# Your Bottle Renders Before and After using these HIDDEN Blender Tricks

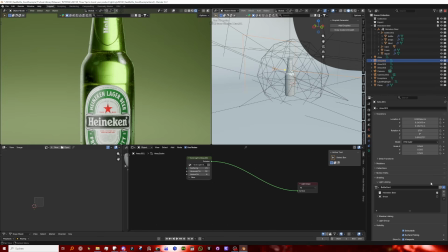The way I set the light up, because if I just use default settings, let me just remove everything I did, it looks like this,
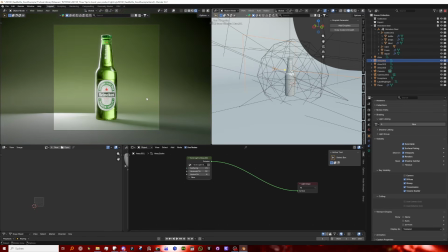which is okay, but not what we want, because now we have this super bright edge over here. It's lighting our floor. So the thing you have to do for this one particularly, I only left on transmission.
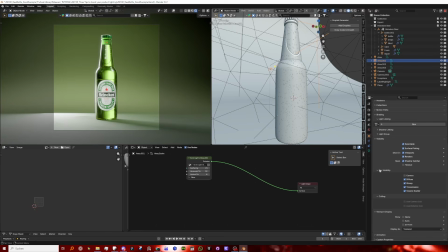So in my object properties over here, I turned off ray visibility for camera, diffuse, and glossy to get rid of the edges,
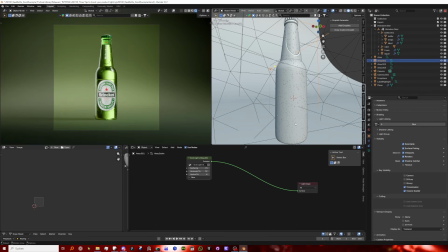and so that only the floor is visible. And also, let me just rewind here. I only have the group, the Heineken beer collection, in here, and everything else is turned off.
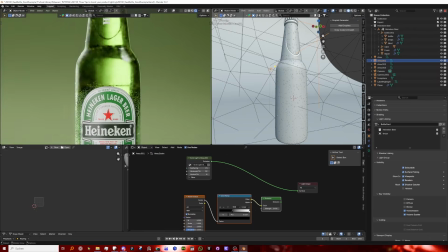Because one issue I had was with the drops, that if they're turned on as well, then they were super white, and I didn't really like that at all.
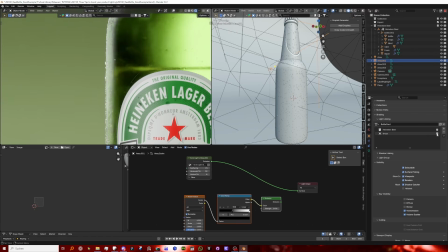So I dropped them in here and removed this tick mark, meaning disabled. And now they're looking much more normal and giving more contrast to the shape as well.
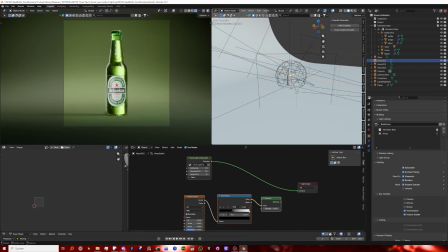So yeah, that's how you set this up. I really recommend it to use this area light if you do stuff like this.
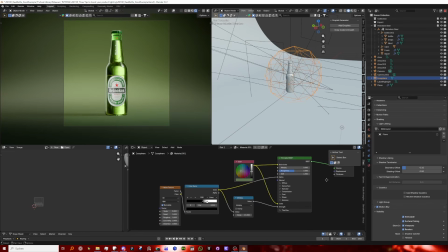Super powerful. The next one I have is also kind of hidden. I only know this because I use Cinema 4D and Redshift. There might be an easier way for this that I just don't know in Blender. But basically what this is a sphere light.
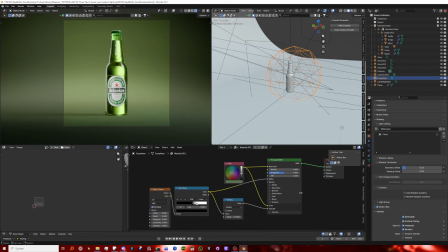And I just use an icosphere with emission, basically. It's not really an HDRI, but it's kind of at the same time an HDRI that works slightly different. So pretty much if I turn on my camera, because I turned off a bunch of stuff and only used diffuse and glossy because that's what I care about.
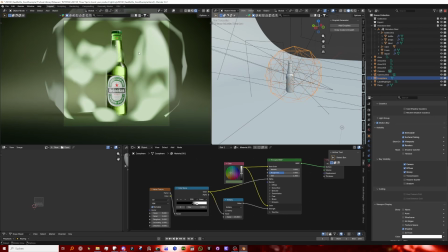If I turn on the camera, you can see this is what it looks like. And it looks like, what are you doing?
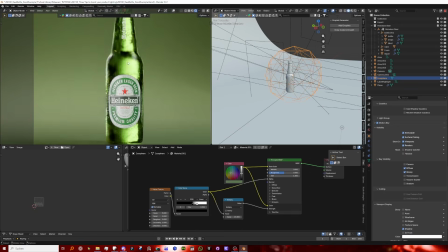Like, it looks super random. But actually, if I turn it off, you can see there's a bunch of detail missing on the cap and on this edge.
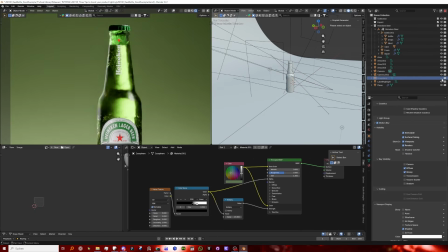Like, if you look at those particularly, you can see that it removes a lot of the like details in the lighting. And the whole purpose of this is basically to add more natural and random lighting to it. Because, of course, you can do it with like area lights. If you really want to have perfectly
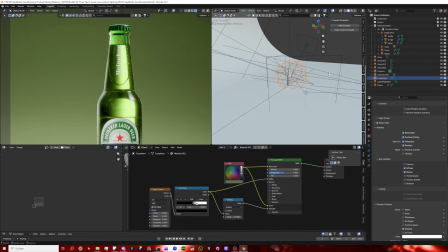specific lighting, like if you want to have the total control of it, you can do that, of course. But in my case here, I just wanted a small accent, like small additional detail lighting that just adds more depth to the whole thing.
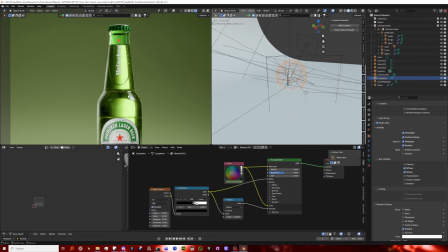And at the same time, the purpose is also to fill areas that would be fully black, because you want to really avoid those. Pretty much never want fully black or fully white areas. And so yeah, up here you can see the bottle cap.
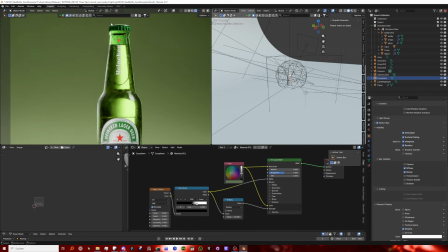If I turn it off, it's fully black, which we don't want. And by using this, I can make it more bright and add that, yeah, ambient lighting, I guess, to it. And then lastly, one of the most important things in all of product lighting,
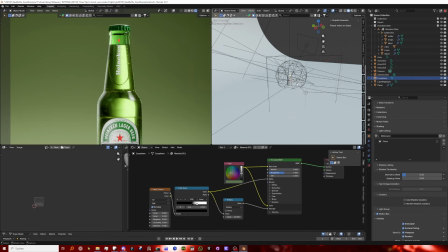in any software, not just Blender or Cycles, is light linking. And to be honest, I think I've never used it that much, but it's super crucial if you want to achieve like high quality product renders. And yeah, the way it works, if you don't know, is you have these light groups down here.
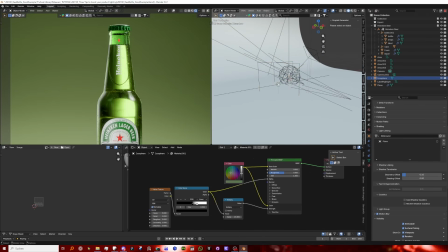And pretty much you, for example, like this light on the left, the whole purpose of this light is to brighten up the label.
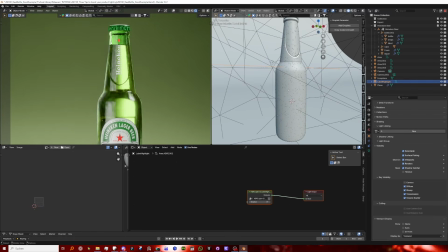So if I remove this group, you can see it leaves this super ugly flat area on here that we had in the other render as well, this one. We don't want this because the whole purpose of this light is only the label. So we just select light linking and then we take the label group.
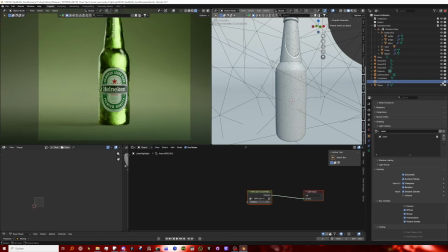Now we have the highlight and the label, but everything else stays the same, which is exactly what we wanted. And of course, this isn't 100% natural or like realistic, but this is one of the advantages you have when you use 3D, that you can cheat sometimes in ways that a normal photographer can.
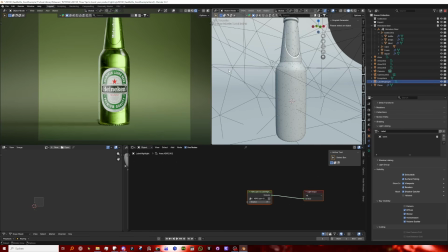For us, we just create one light linking group in Blender and there we go, we have it. And yeah, I used it in multiple instances.
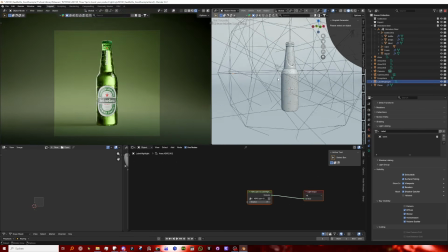For example, also the background.